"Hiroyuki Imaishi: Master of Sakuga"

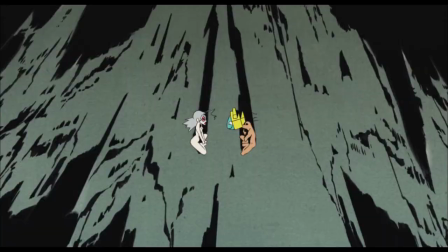It isn't very deep in terms of storyline, but it makes up for it with incredible Sakuga scenes.
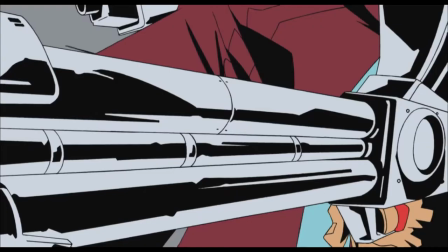The story of Deadleafs is basically about a guy with a TV hat named Retro and a woman named Pandy wake up with no recollection of who they are and they go on wacky,
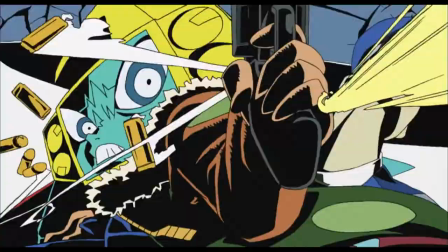often inappropriate hijinks together. But what makes this OVA so memorable, even after 17 long years, is that this is when Imaishi started to form his style of Sakuga.
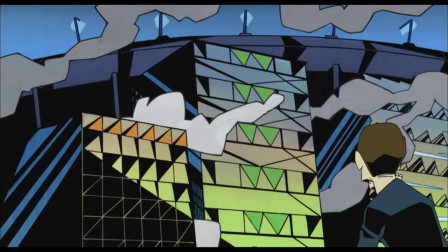You can see some of the things Imaishi would use later in his career in Dead Leaves. Car smoke in Dead Leaves was very erratic, amplifying the anime's cartoon-like aesthetic.
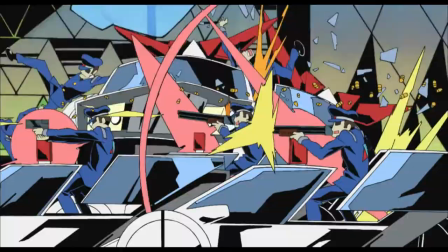This cartoon-anime hybrid style would go on to represent his work on other shows like Panion Stocking and Space Patrol Luluko,
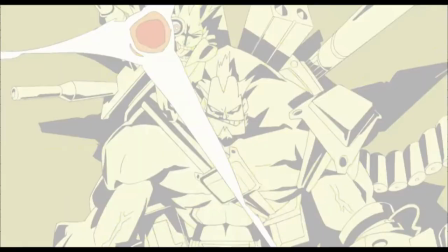but that isn't the only important lesson Imaishi learned from Dead Leaves.
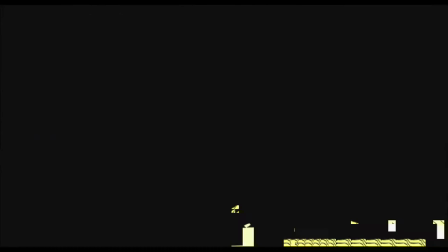Another interesting thing in Dead Leaves is that there's a very strong sense of anticipation in almost every object.
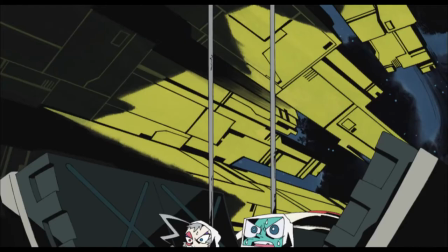The movements don't just happen, there's almost always a build-up to said action.
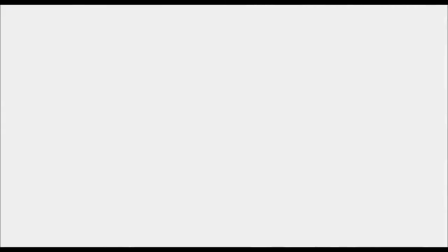By emphasizing the anticipation, it leads the anime to feel less like an anime and more like a western cartoon with anime overtones.
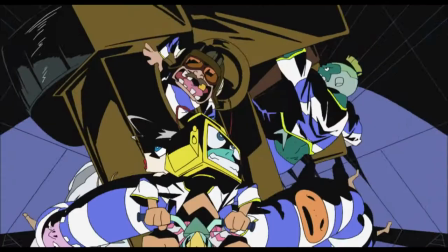This isn't unusual to see in animation, it's even part of the 12 principles of animation,
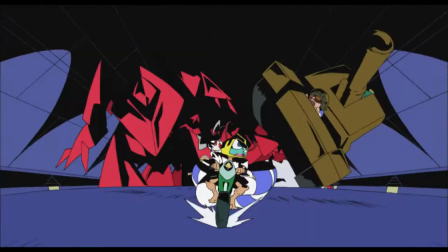but Imaishi built off his predecessor's work and used this principle to create an aesthetically pleasing product.
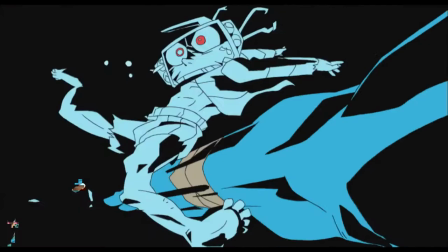But the work Imaishi did on the project wasn't just limited to this project. Dead Leaves was Imaishi's oldest project, so let's take a look at his newest.
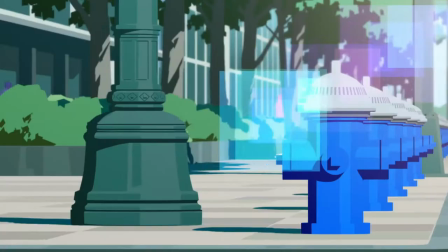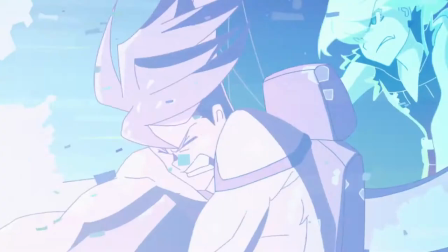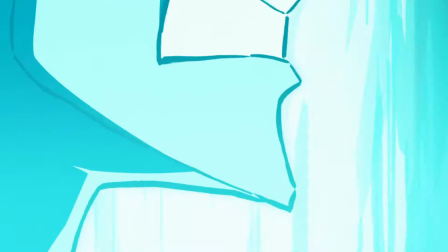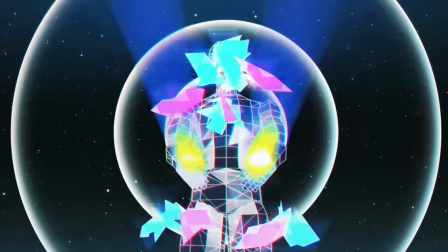Promare was huge for Imaishi. Not only because it was his first theatrical film, but also because it was his first project to use a significant amount of CGI.
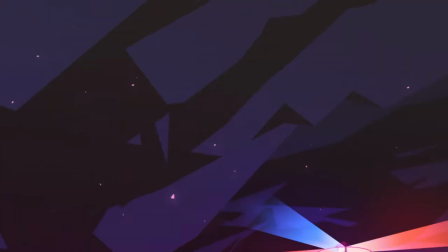I know that CGI in anime is very unpopular, but a film like this needs to use CGI to make it engaging.
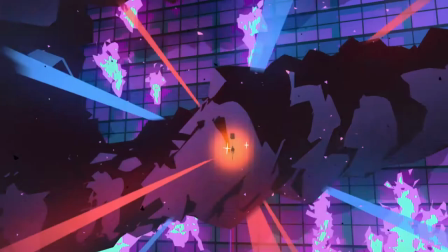And to account for this need for CGI, Imaishi and the people at Trigger needed to design the characters and the world in a way that would complement the CGI and the 2D animation.
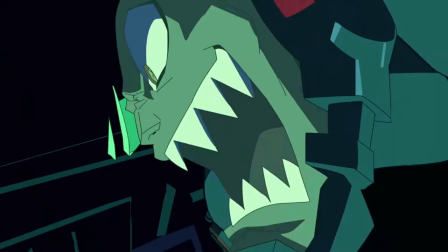This is why the film uses many neon colors like purple or green. These colors tend to distract the audience from the change from traditional animation to 3D animation.
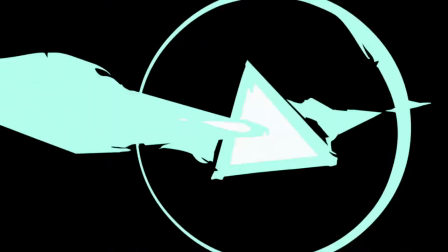Of course, just because the anime uses a lot of CGI doesn't mean it doesn't have any sakuga in it.
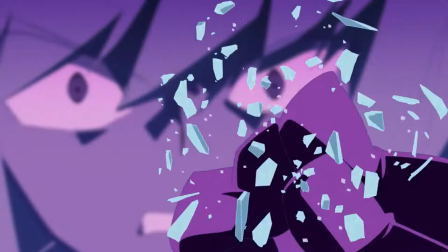It's quite the opposite. Premiere has some of the best animation Imaishi or Trigger have ever made.
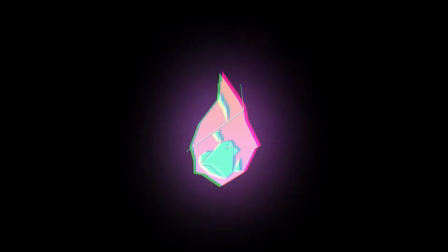Let's take a look at the volcano scene animated by Toshiyuki Sato.
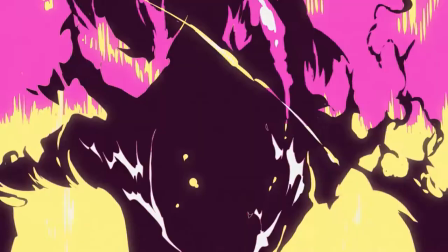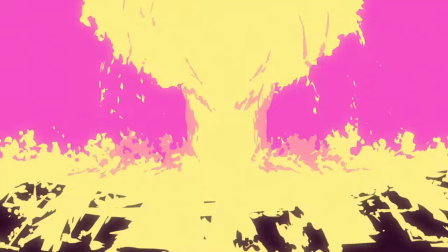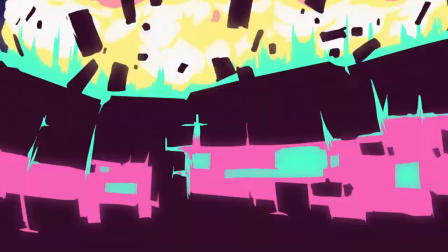This scene does a great job at showing Leo's rage in his current situation, but there are also some great techniques that Imaishi uses to make this scene all the more powerful.
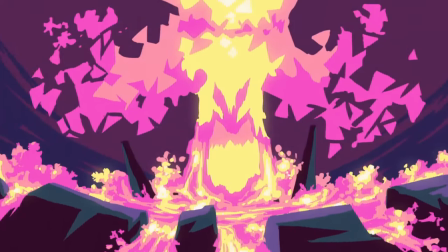Notice the way that when the volcano erupts, it's not liquidy, rather the magma is shaped like triangles.
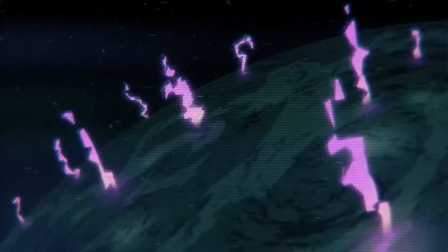In Promare, they frequently use triangles as symbolism for the burnish, not to mention that the triangles are easier to animate than traditional fires.
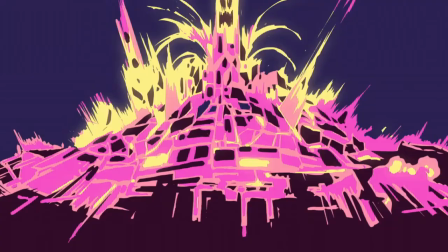They also use this technique when the volcano explodes, but they use square for the rock instead of triangles.
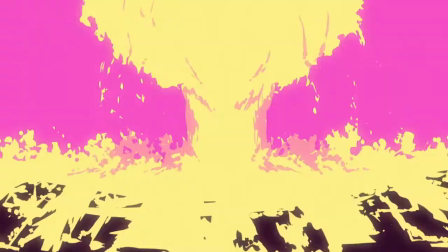This leads to a lot of things moving on the screen, but they don't need to keep track of too many particles.
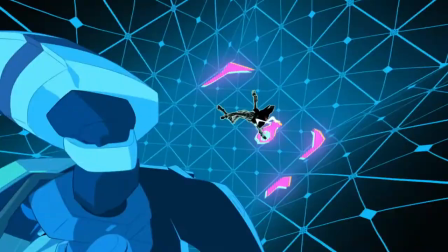In other words, Premiere was able to take complicated actions and simplify them down to shapes, which makes the animation load easier.
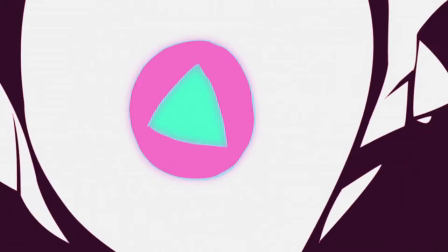But this scene is still impressive because it was able to take the complicated emotions of the characters and boil them down using actions, not words.
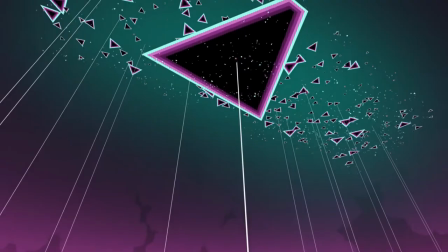Although Premiere isn't that complicated story-wise, it's still a great film. We need to move on to the most obvious show that I haven't shown yet. You thought I forgot about it? No way, I just want to save the best for last.
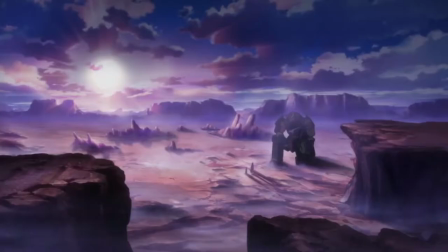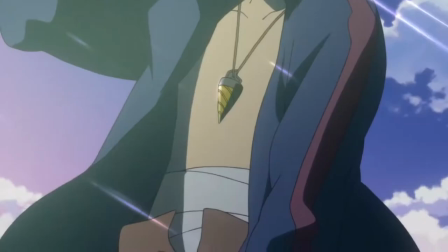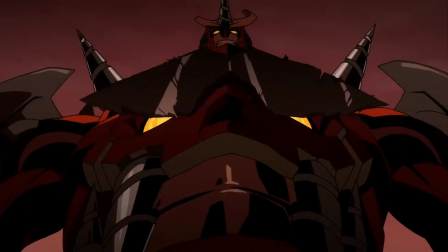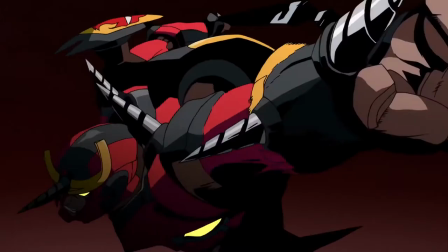For me, Gurren Lagann isn't just a good anime, it's a way of life.
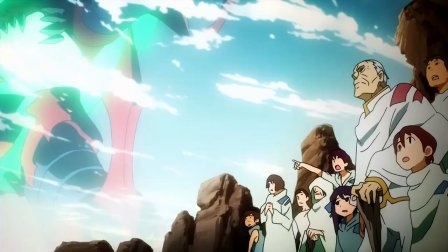I first watched this show when I was 14, and it's still my favorite anime, even after I've seen over 100 shows.
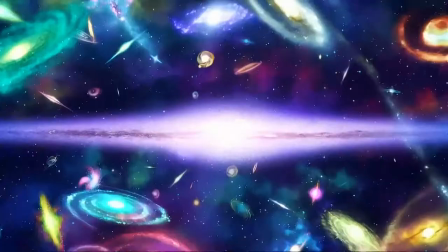And the reasons why should be obvious. The story is great, the characters are engaging, and the action scenes literally bend the fabric of the universe.
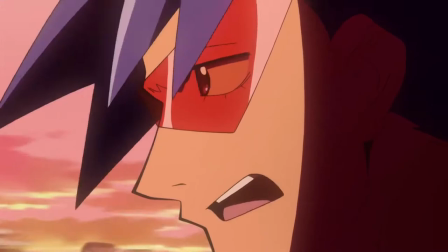Although it would be fun to talk about the characters in this show, I want to stick to the animation today. Now without further delay, Anyway, let's talk about the animation in this amazing show.
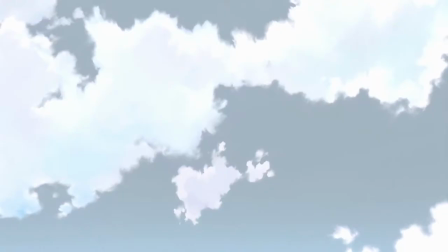In Gurren Lagann, whenever Kamina and Simo combine...
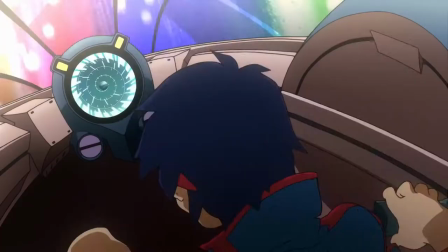no not that version... that's
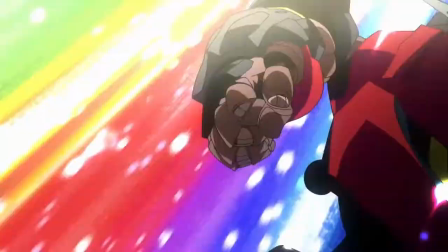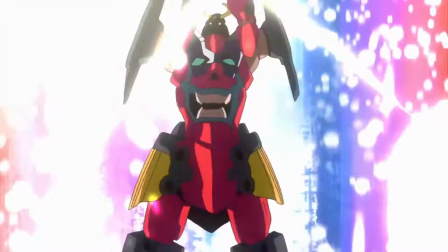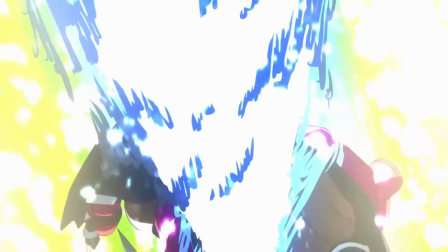better. In this scene, you can see the blurry lines in the drill implying speed and power. This emphasis on the drill's speed makes the combining scene feel much more powerful.
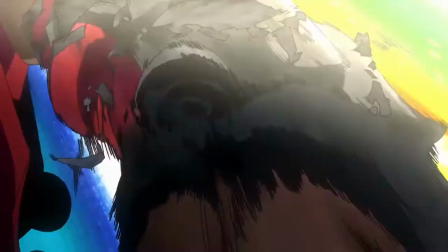When they finally combine, you feel the weight of the metal and the spirits of Kamina and Simo in the mecha.
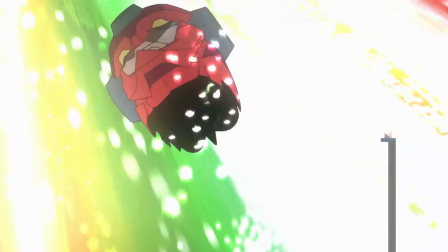Also, Imaishi took the anticipation used in Dead Leaves and cracked it up to 11.
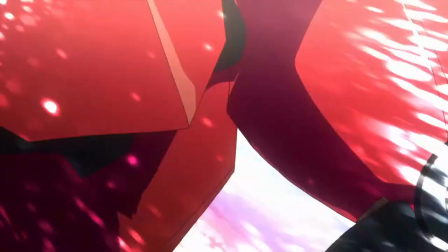Every object in the scene feels real and it's used to make the scene feel all the more bombastic and jaw-driving.
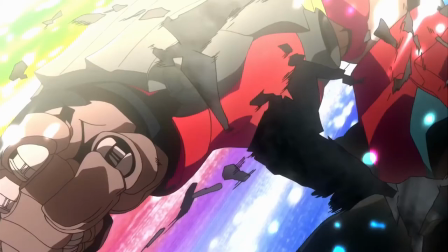I also like the more subtle details, such as the little effects here on the side, that make the animation feel all the more real.
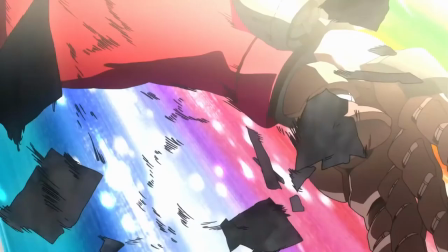While this scene is super good, it's actually not even my favorite part of the show.
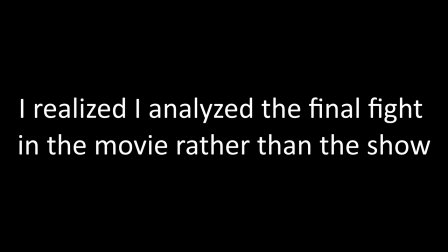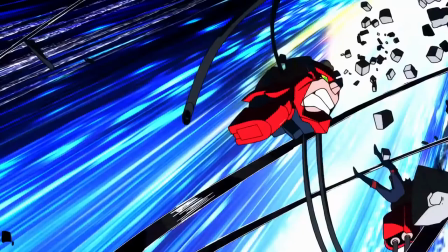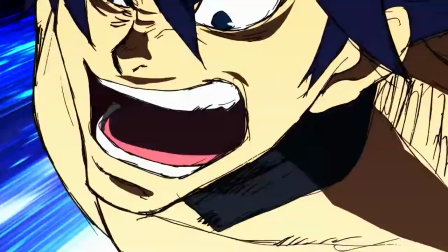In my opinion, Gurren Lagann's final fight scene is the best anime fight ever made.
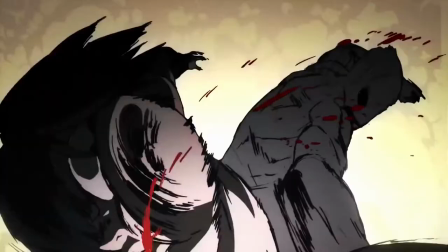I know that's a hot take, but I believe it to be true. What makes this fight scene so good, even for Gurren Lagann's standards, is the weight and exaggeration of the characters in this scene.
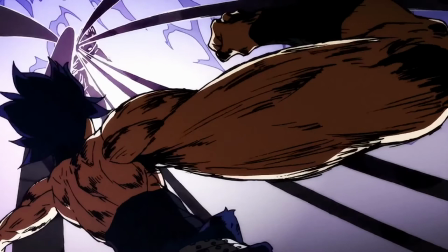When Simon is coming down to fight the Anti-Spiral King, he is big in this shot, and his arm is very exaggerated, suggesting his power and ferocity in this scene.
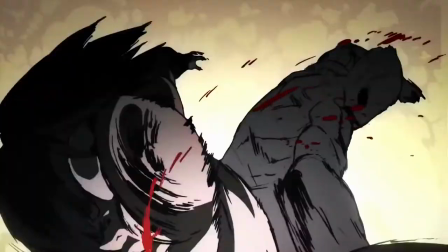Technically, this 3 second long shot is all anticipation for the first punch. The amount of anticipation is insanely long, but makes that first punch all the more impactful.
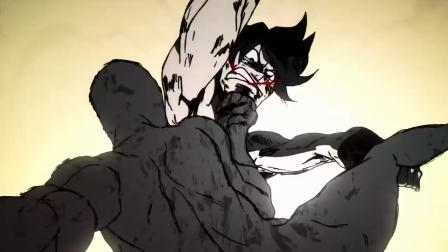Whenever a punch is thrown during the fight, you can feel the anticipation and the weight in the punch.
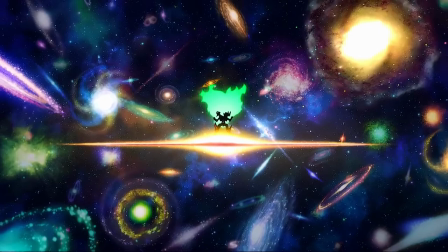That added weight shows that Simon and the Anti-Spiral King are truly ideological enemies and are fighting for the fate of the universe.
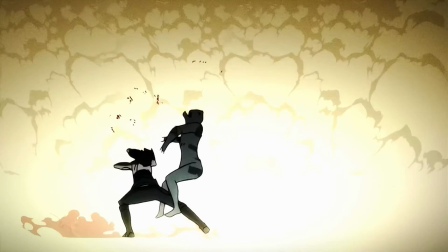The scene also does a great job at using shadows and line art to make it feel all the more effective.
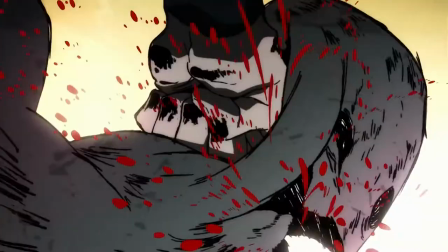All in all, Yoyo Shinari understands how to exaggerate a fight and make it feel more powerful and grandiose, and you can see it in the way he ends the fight.
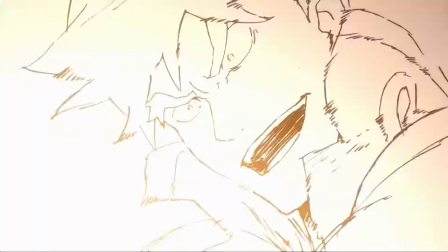When the final blow is exchanged, the camera shows Simon screaming with his drill and the shot changes to black and white.
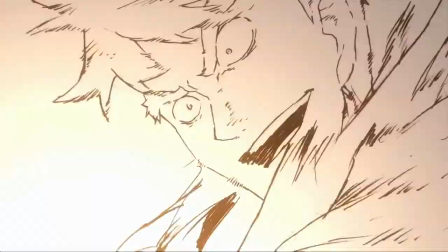The only time in Gurren Lagann when black and white is used is when a character dies.
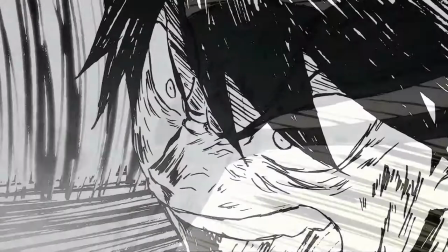So when you see Simon in the Anti-Spiral King fighting in black and white, you'll understand subconsciously that he is preparing to die.
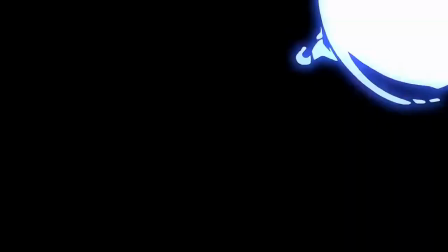And somehow this animation choice makes it feel all the more real. That right there is what makes animation and Imaishi so special.
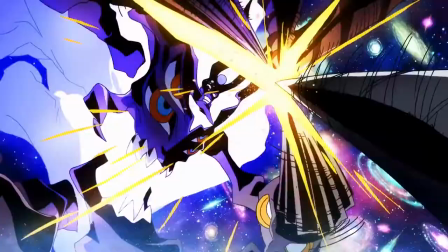They understand how to make a scene impactful with such a limited amount of information.
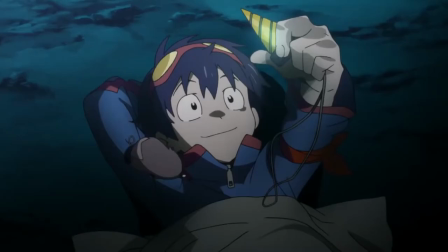So they were able to use all the previously mentioned techniques to make one of the best, if not the best, anime of all time.
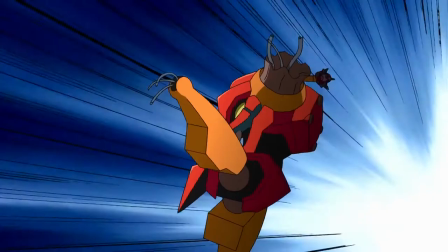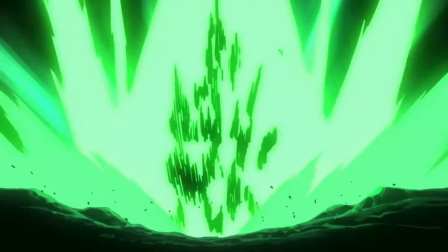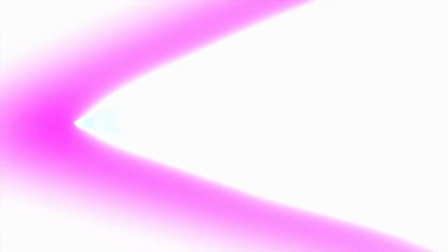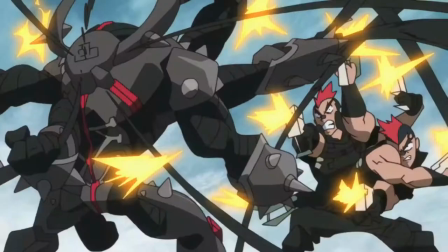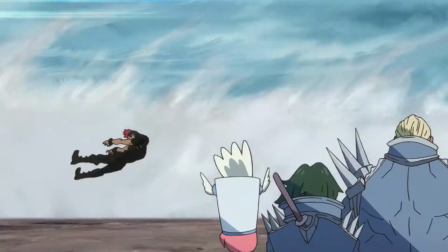When making this video, I tried to show off the best stuff Imaishi has to offer, but this isn't as deep as the rabbit hole gets.
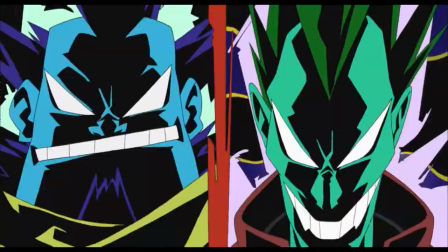There's way more stuff Imaishi has done that I didn't get the chance to cover as I don't want this video to take forever to make.
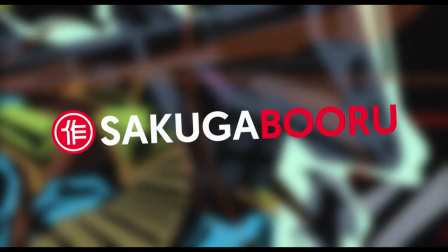So I encourage you to check out the Sakuga Oboru for your favorite Imaishi or Studio Trigger shows I've left in the description.
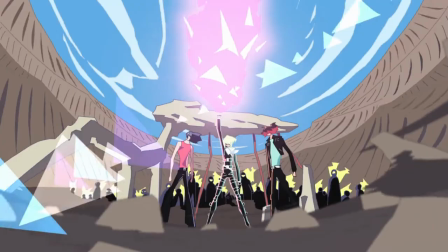This website has been essential in writing the video and it's cool to see some of the talent behind these amazing shows finally get the credit they deserve.
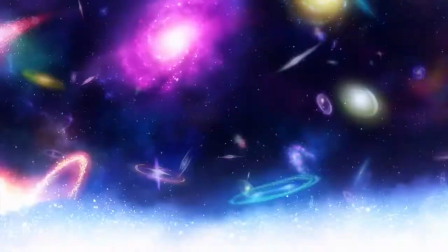Also, Imaishi isn't done making anime. Some of the new projects he's working on are Star Wars Visions and Cyberpunk Edgerunners.
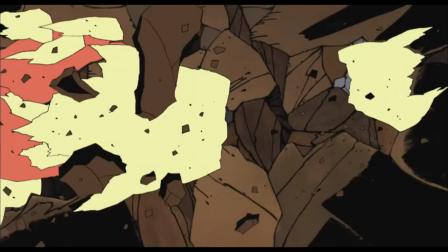I don't know about you, but I'm incredibly excited to see what he's going to do next, and I hope you are too. I may make some videos on these when they come out, so please stay tuned for that.
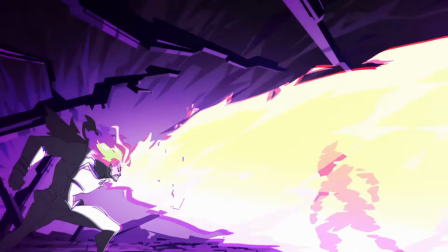But overall, Imaishi is one of the best animators in the anime industry.
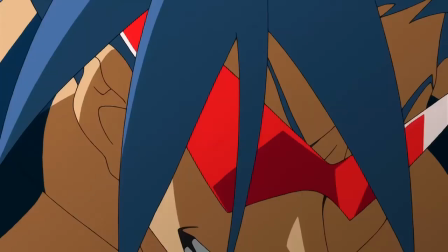His works have changed anime dramatically for the better, and he's helped inspire a whole generation of people to try animation.
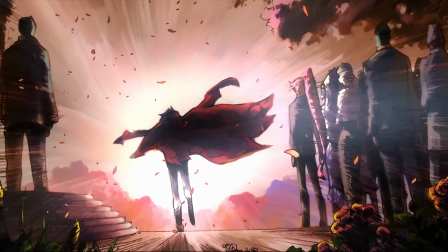While it may take a while, I really hope to see some incredible things from him soon.
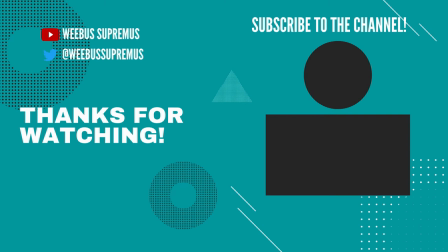Thanks for checking out my video, if you enjoyed it please give me a like, and if you'd like to see future content from the channel, please click the subscribe button and the bell icon to hear when I upload next.
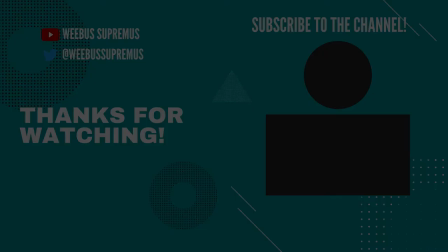Thank you, and I'll see you guys next time.